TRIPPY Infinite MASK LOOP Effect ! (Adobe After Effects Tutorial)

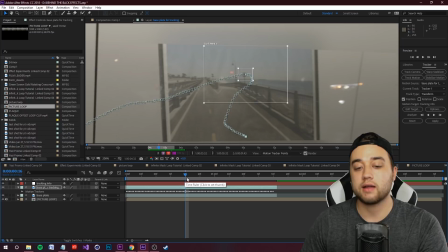Great, so that's finished. If there's any mess ups here, you can manually change these around. In my ultimate guide to tracking, I talk about that. So check that out if you're still confused, if you're still having issues.
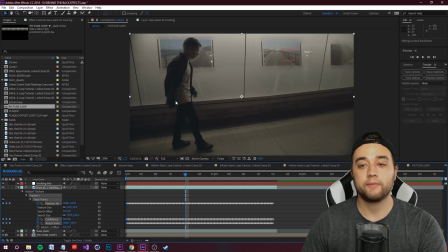Once this is all ready and looking good, you can click apply right here. And then it's gonna pop up, it's gonna say X and Y, that's fine.
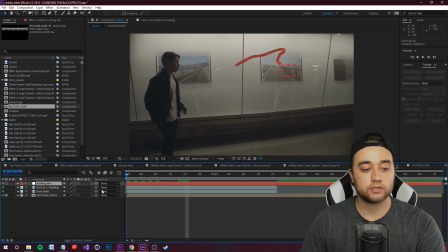So click OK, and that applied that track onto our tracking info null right here.
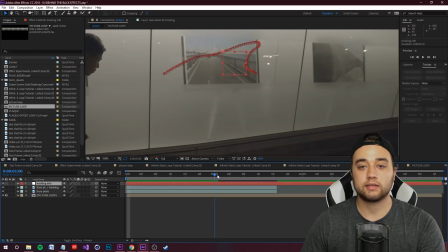So if you select your null, you'll see that it's it has all of this tracking information selected as keyframes for us to use.
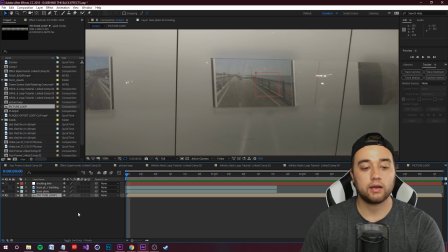So now what we can do is we can actually hide this base plate tracking layer, and then we can select our picture loop, and we can actually parent it to our tracking info.
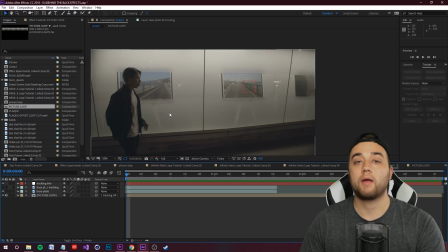So you can just grab this pick whip, drag it on there to parent, or just select it in the drop down. And now our picture loop should be tracked perfectly onto there. Now, if you're still seeing some black edges, there's a few things you can do.
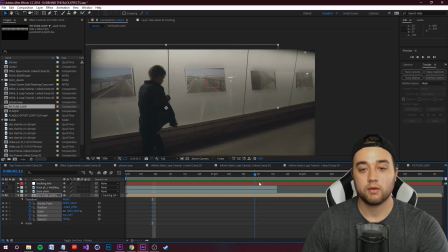One thing you can do is drag a little bit forward and then maybe open up your transform and just kind of make it a tiny bit bigger, like scale it up so that it fits like that, so that there's no edges showing throughout.
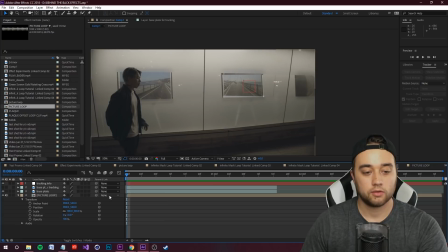Or what you can do is you can actually come into the comp itself and you can just duplicate all these layers, drag them up, make sure that you retract that in here.
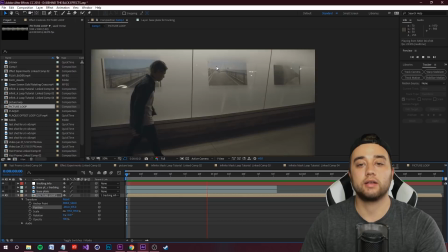Scale that up so that it fits. And that is actually looking pretty good in terms of our track.
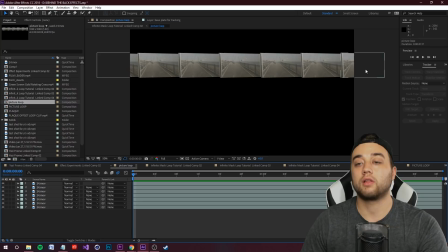I know in my original composition, I only had one little line going along here and it still worked fine.
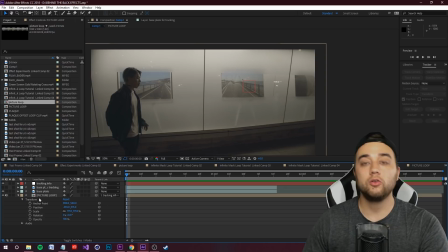But anyways, let's hop back into that comp. And now we can add the looping effect, which actually brings us all together. So this is pretty easy. Just hop over to your effects and presets, and we're going to search for an offset effect.
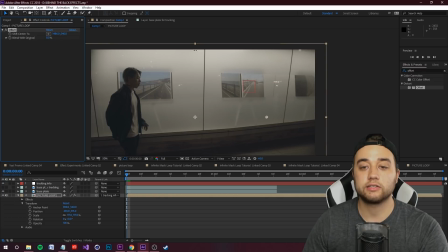This is used a lot by motion graphics people to create some sort of 2D little animation, and they want to create a background. You can use this offset effect to create a nice looping background. Now what we can do is we can actually just keyframe our offset. So let's click open effects, open up offset, and then make a keyframe for our shift center.
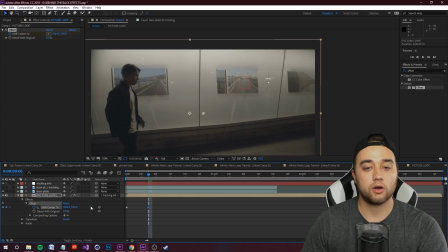We'll move a little bit forward and creep that a bit to your right or whatever direction you want to go.
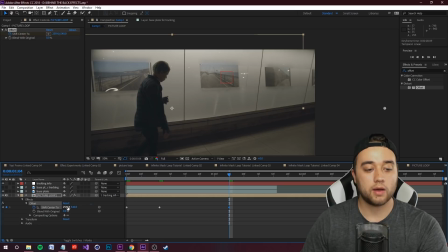This is just to kind of make it look like you have some motion. Drag a bit more, crank that all the way, and then drag to the end,
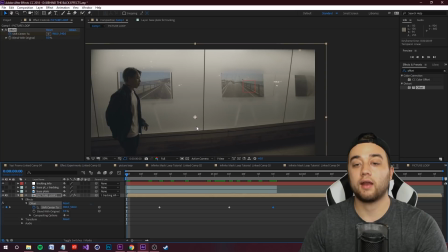and then turn it until it looks like the picture is reset like that. So let's play that out. And for some reason, if you're doing an offset at the beginning, it might kind of back up a bit. So you have to be careful with these keyframes.
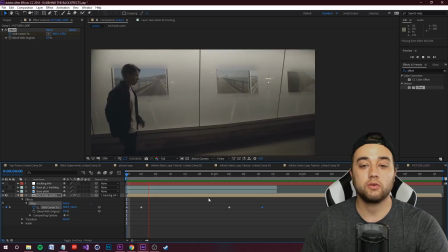So this is where you really have to experiment to get the look of the animation that you really want. An easy little tip to make this a little bit more smooth and just to add some more realistic touches is you can actually select these keyframes, right click on them and go to keyframe assistant, and you can make them ease in. And I don't actually like how that looks for this.
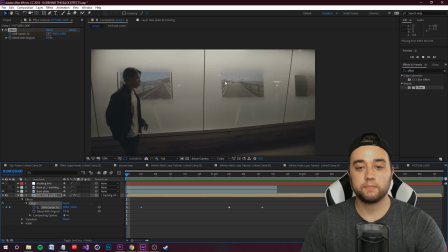I think it's a little bit too much of a rough cut, so I'll keep that normal like how I did before. Now another big thing which adds a lot to the look in this is a motion blur. Now in terms of motion blur, an easy way to add this to make it really look realistic is by clicking toggle switches and modes until you can see these little square blocks here.
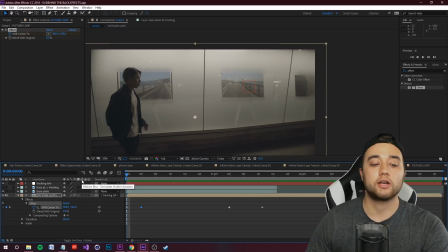And if you hover over these three circles, you'll see this is motion blur, and it'll simulate shutter duration. So this is used to really match actual shutter blur with real cameras. So you can check that on for this picture loop layer, this pre-comp that we have.
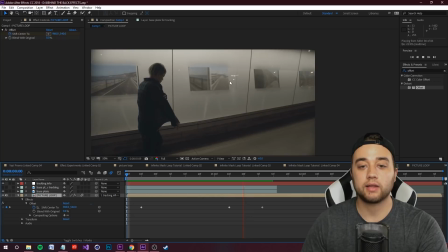And then to get it to work, you also have to activate it here in these top little controls.
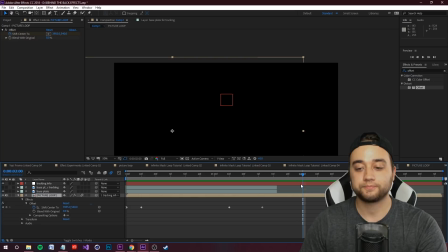So make sure you enable the motion blur. And then if you press play, you'll see there's a lot more natural blurring going on there, which adds a lot to the look.
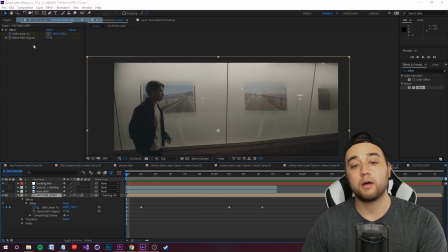Now, if you want to change this around in any way, you can actually go up to
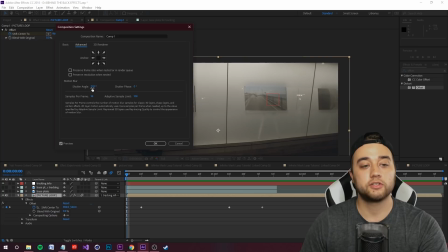composition settings, click advanced, and this is the shutter angle which is going to be used for this composition.
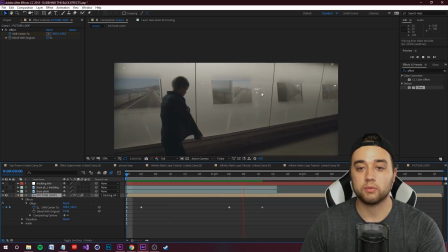You can make this lower or higher. So I'll put it on 590, and you'll see there's just a lot more blurring, a little bit too much.
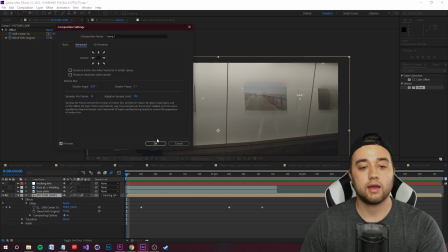So let's actually go back to our composition settings, advanced, and 300 is fine for what I've been using.
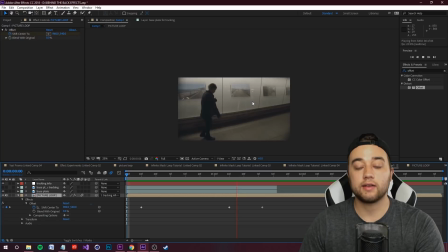It should be defaulted at 180.
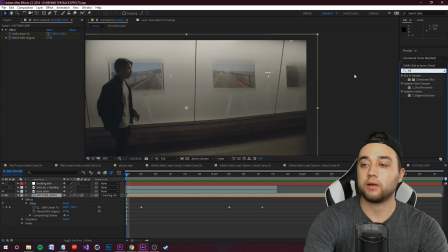Now, if that's not enough blur for you, depending on the shot, depending on the keyframes, you can go over to your effects and presets and drop a little directional blur onto here.